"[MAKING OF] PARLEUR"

Donc il a fallu cinq jours au total, cinq soirées, hein, parce que je travaille la journée, cinq soirées pour monter le court-métrage en entier.
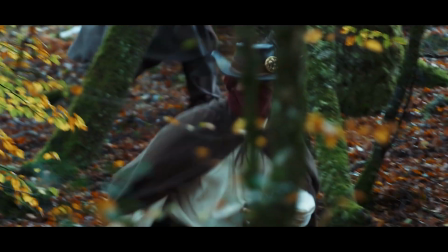[12:23]
Il y a aussi eu quelques plans truqués. Certains tout simples, comme ceux où le maître brigand surgit pour tirer sur Louis,
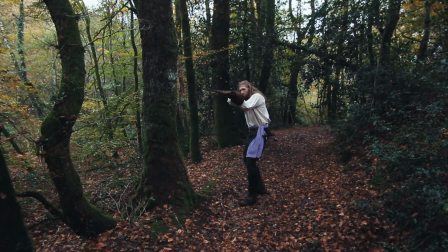[12:29]
ces plans-là ont tous été inversés, juste pour qu'on voit bien le chien du fusil percuter face caméra lors du tir. Mais d'autres plans ont été un peu plus complexes.
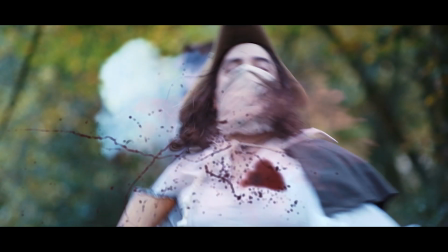[12:37]
Comme celui de l'apparition de Parleur, où il a fallu rotoscoper Jérémy afin que la flamme et la fumée du tir de Parleur passent derrière lui.
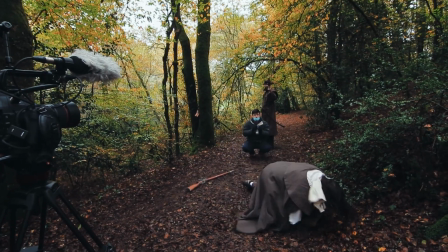[12:45]
Une grande partie de l'effet a d'ailleurs été fait lors du tournage, avec Lucas qui activait le flash cobra recouvert d'une gélatine pour simuler la flamme du tir.
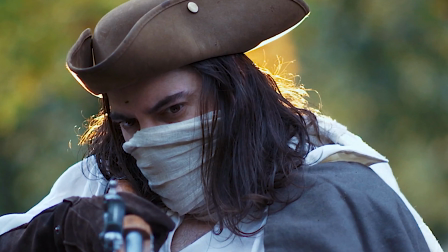[12:53]
On obtenait ainsi un liseré de lumière dans les cheveux de Jérémy, mais également à travers la manche de sa veste.
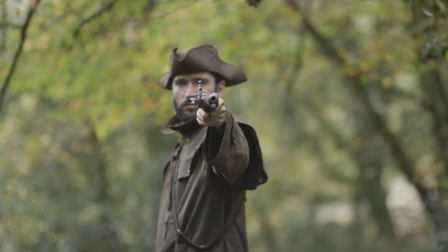[12:59]
Ce qui a d'ailleurs été toute une galère à synchroniser lors de la prise de vue.
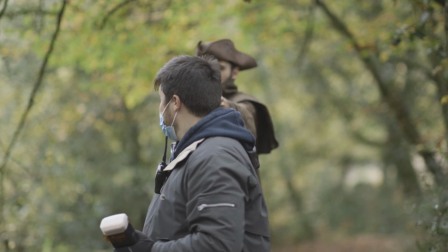[13:03]
Il a suffi ensuite d'ajuster l'effet de flou afin qu'il matche parfaitement avec la transition de focus, et le tour était joué.
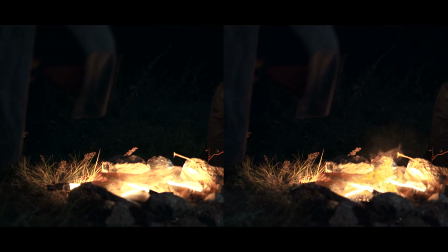[13:09]
Il y a aussi eu du coup le tube quasar, effacé au niveau du feu de camp,
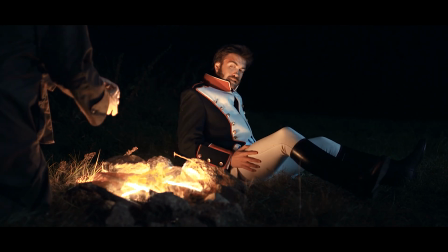[13:13]
les flammes du feu qui ont été rajoutées en post-prod sur ce plan, mais pas sur celui-ci, ni sur celui-ci,
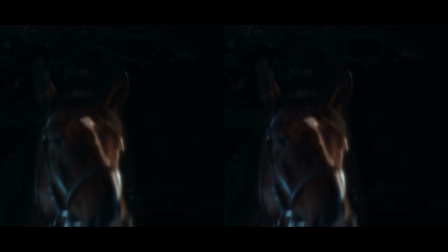[13:19]
ni même sur celui-là, et enfin effacer le bras de Jennifer, notre maquilleuse,
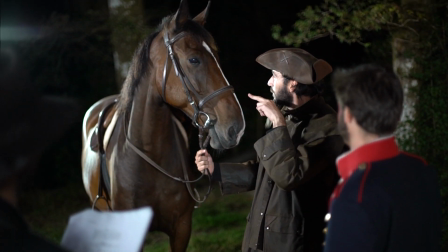[13:23]
qui vers la fin du tournage devait tenir la bride de Ultime, qui en avait vraiment ras-le-bol de nous, et voulait juste aller se coucher. Quand je parle de post-production, il y a une étape que je détaille rarement dans mes making-of, et pour cause, c'est pas moi qui m'en occupe, il s'agit du sound design.
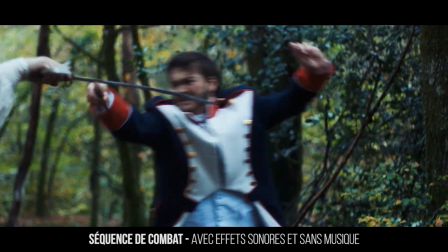[13:39]
Et sur Parleur, c'est moi qui me suis chargé du sound design, puisque Benoît, qui le fait habituellement, n'était malheureusement pas disponible.
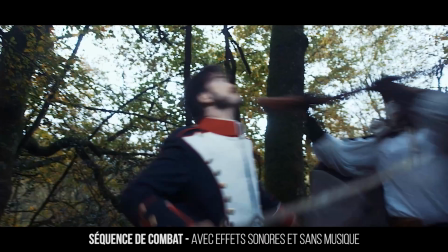[13:46]
J'ai donc rebruté quasiment toute l'introduction du court-métrage, puisque n'ayant pas d'ingénieur du son sur cette partie,
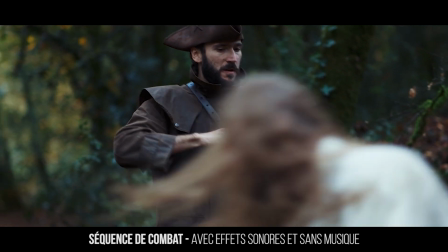[13:52]
le seul son témoin que nous avions était celui du NTG4 monté sur la C100. Et j'en profite pour vous le dire, les yeux dans les yeux, au cinéma, les bruits des combats à l'épée, c'est une escroquerie totale.
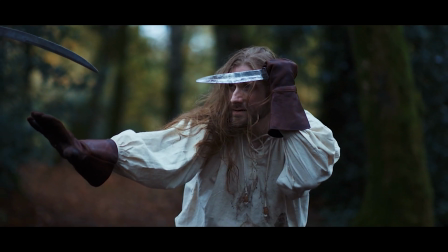[14:04]
Dans la vraie vie, un combat à l'épée, ça sonne comme ça.
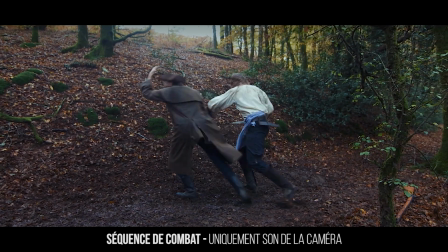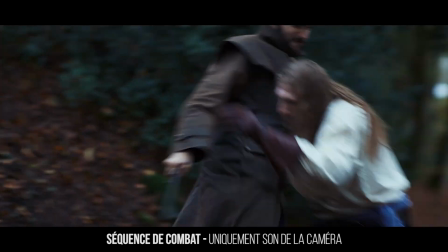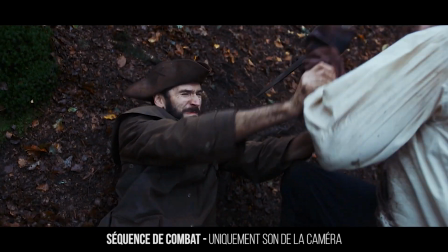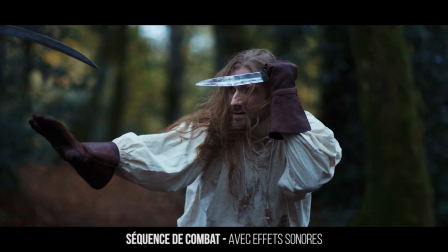[14:25]
Alors que dans le film final, ça sonne plutôt comme ça.
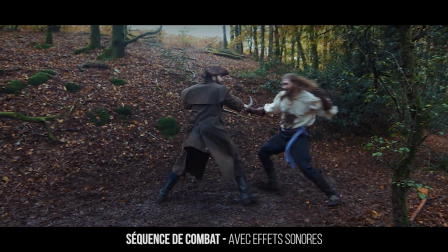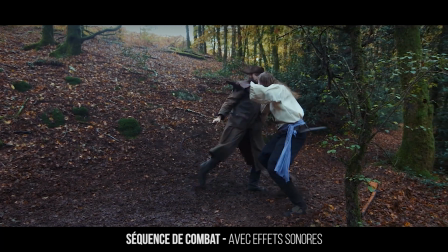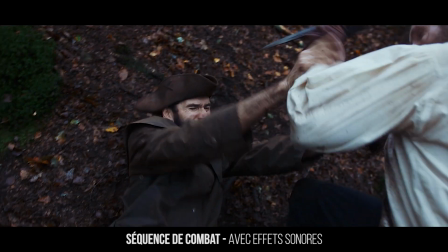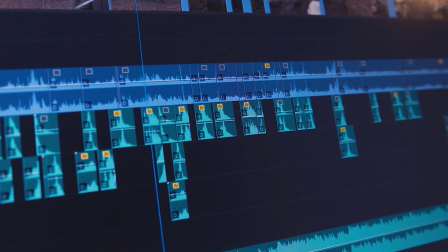[14:47]
Et pour en arriver à ce résultat, c'est tout un tas de petits effets juxtaposés les uns aux autres qui servent à crédibiliser les coups et donner au combat toute sa puissance. En gros, c'est un métier quoi. et c'est un métier pas assez valorisé dans mes making-of, donc à l'avenir, j'essaierai d'en parler davantage quand l'occasion se présentera.
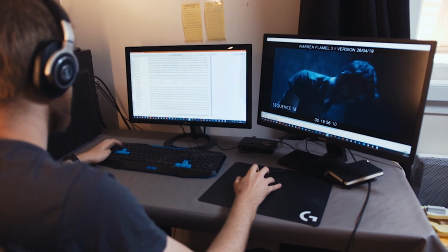[15:08]
Concernant les musiques, elles devaient initialement être composées par Thomas Koebler, compositeur de la Vectant depuis très longtemps, mais malheureusement, il n'était, lui non plus, pas disponible à ce moment-là.
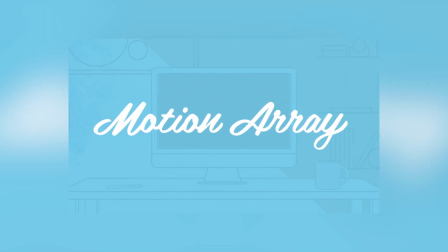[15:17]
J'ai donc dû utiliser des musiques libres de droit, issues du site Motion Array, dont j'ai fait une vidéo de présentation l'année dernière.
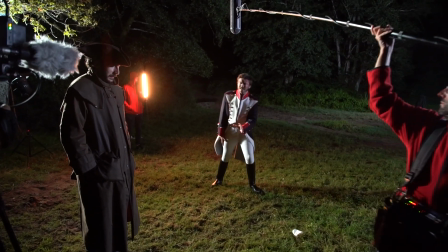[15:28]
En bref, Parleur, tout comme Evil Knight, sont des projets qui posent les bases de ce que j'aimerais que la Vectant production devienne dans le futur.
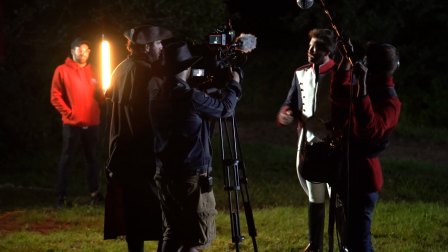[15:36]
C'était un projet qui, sur le papier, ne nous paraissait pas du tout aussi ambitieux que ce qu'il est devenu.
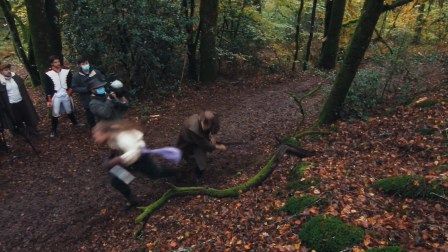[15:40]
À vrai dire, c'est même un projet qu'on pensait boucler en seulement une nuit de tournage et un petit mois de post-production.
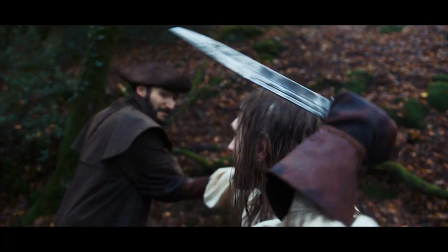[15:46]
Mais au final, c'est devenu un vrai court-métrage de presque 15 minutes, avec de l'action, des cascades, et certainement la plus belle lumière que j'ai pu faire jusqu'à maintenant.
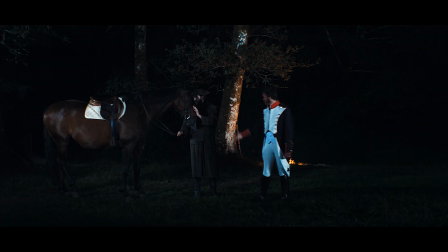[15:54]
Ça a aussi été l'occasion de faire de belles rencontres, comme celle de l'équipe du Moulin d'Aigmarde,
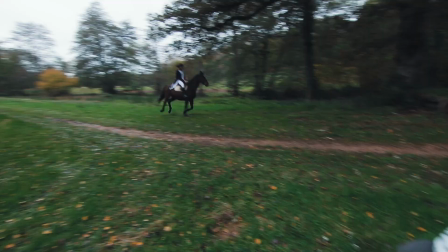[15:59]
et une première occasion pour nous de tourner avec un cheval, et pas uniquement en arrière-plan, mais au centre même de la scène. Et d'ailleurs, si vous en doutiez, tourner avec un cheval, ça aussi c'est un métier.
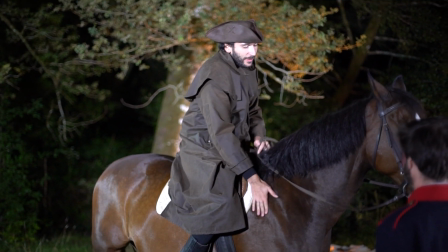[16:09]
Et autant on a eu de la chance que Ultime soit extrêmement tolérant avec nos âneries,
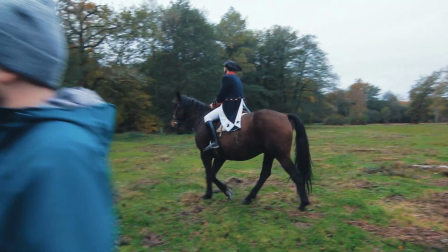[16:13]
autant tourner avec plusieurs chevaux comme c'était prévu initialement dans le scénario, ça aurait été tout bonnement impossible à notre niveau.